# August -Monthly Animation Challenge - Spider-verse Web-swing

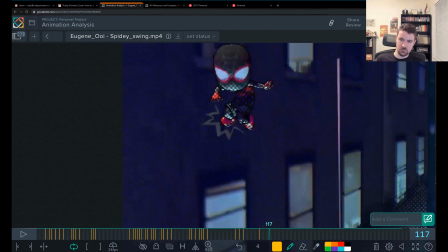55:06 You see how he makes progress screen left, and you don't really go back the other way until the jump.
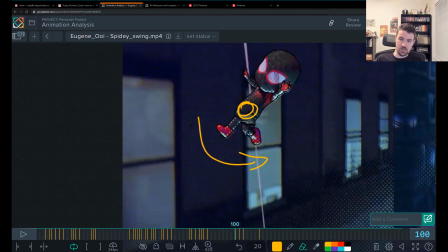55:12 That feels more believable. So you sort that weight shift out side to side, and that fixes something else for you.
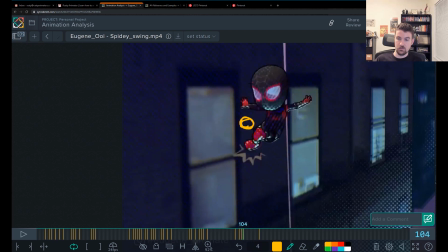55:20 So you've got with the overlap here, you've got a wall smack because you can see how the shape of the spine pretty much stays the same and there's no drag on it for these moves.
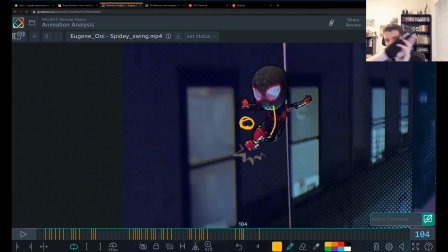55:35 Once you have that side to side figured out, you know where the extreme is for the body to kind of follow those hips, drag, curl in, and then as it starts going the other way, they drag the other way. So it tells you where to put that drag.
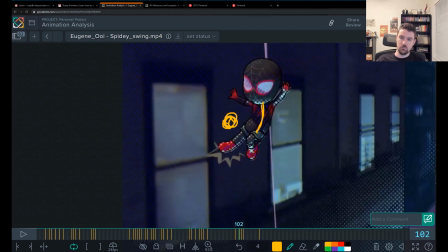55:50 And then again, the camera is getting in your way in this particular pose.
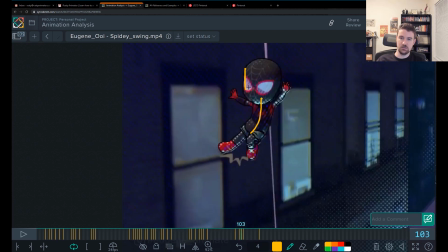55:56 The head, if you look at the head, it kind of gives it away. It moves backwards here,
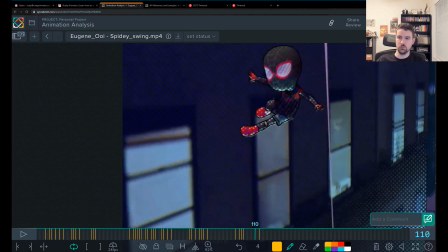56:02 and then it comes up and forwards, and then goes backwards again. So you're hitting walls going forward and going to the side.
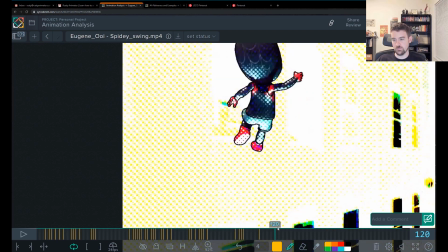56:15 This is the second most important area for you to tweak. This push off.
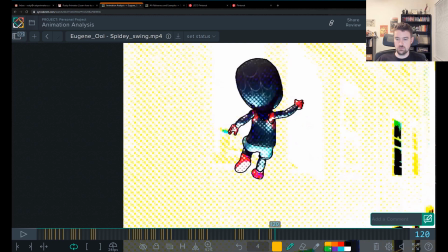56:25 So this is cool. Let me use green since we got this massive yellow background.
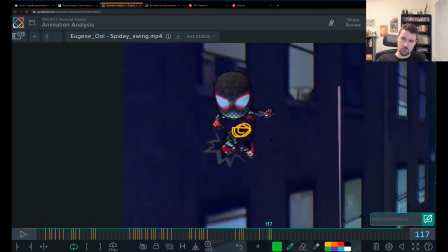56:32 So you
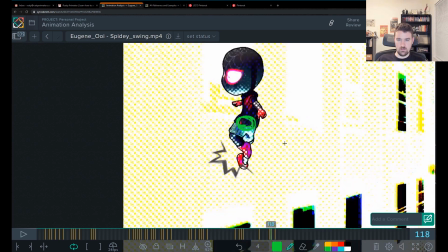56:37 have this push off here, and then what's happening is the camera is killing that jump.
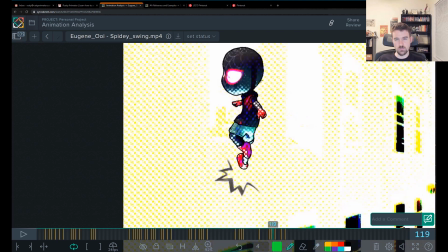56:46 So you can see you push off, you're going on the way up, and then you're suddenly coming down through here.
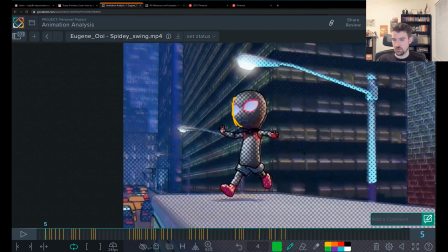56:54 And then after that, you're sticking in place, so you're like floating through these frames.
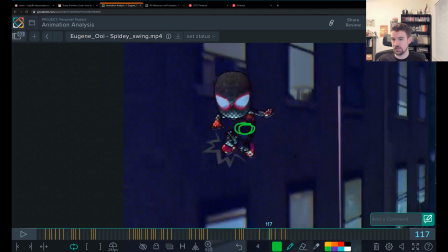57:00 And we lost all sense of weight, so I'm expecting this frame to be higher up.
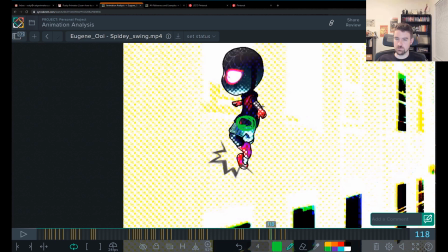57:05 Expecting it to be up there. And you could even make this more explosive by pushing more powerful by pushing the hip up higher, stretching that leg more, maybe even going on the toe to really make us feel that stretch
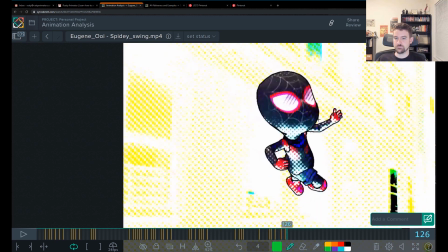57:21 there. Okay.
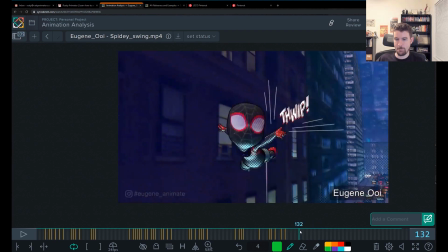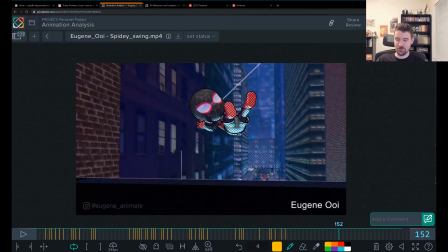57:31 And same deal again. Sorry to keep bringing up the same old thing, but that's what's plaguing this shot. You got that lack of screen right movement here, and then all of a sudden it jumps screen right.
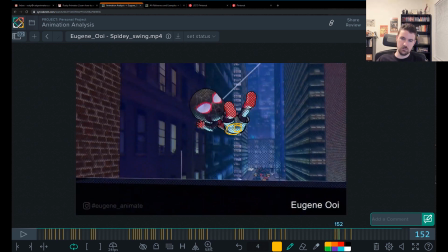57:47 There is also a little bit of spine stiffness here where the rotate Z is stopped.
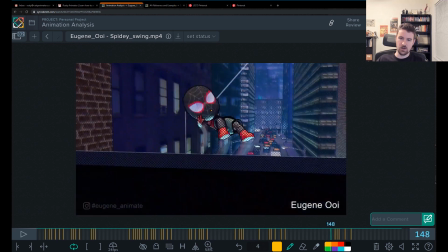57:55 You got a curl here,
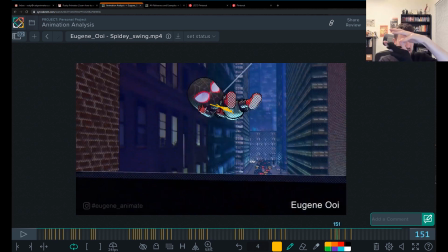57:57 and at some point it needs to go from dragging that way to coming across and going the opposite, right,
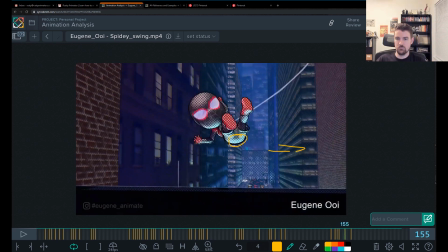58:05 for that swing.
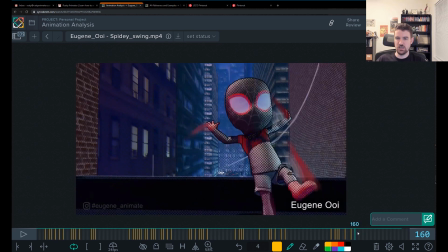58:10 So we need some change through there. Might have something like that in the body.
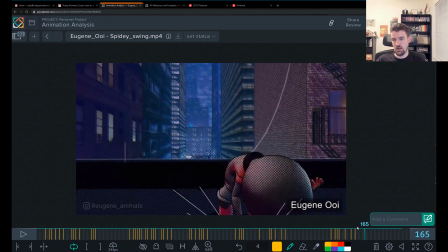58:25 Dragging that head. And then as he comes down, there's a really big head pop right here. So I would
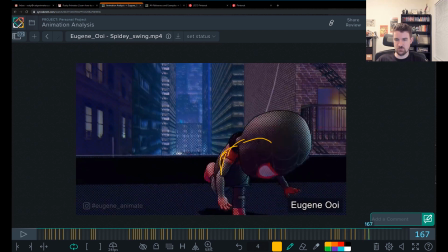58:34 make sure that the head is still dragging as this starts to come up so that you're closer to this. Feels right now, it feels pretty harsh. With this big a spacing and then no cushion coming out of it.
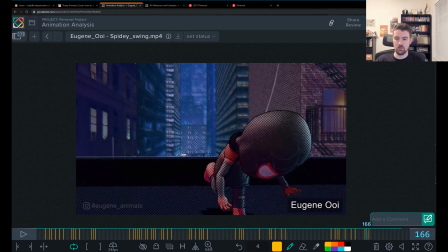58:52 It feels like he head-butted the roof of this building, right?
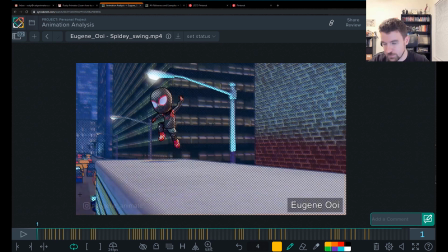58:59 And those are my big notes for you, Eugene. Hope that was helpful for you, and I hope it was helpful for everyone else as well.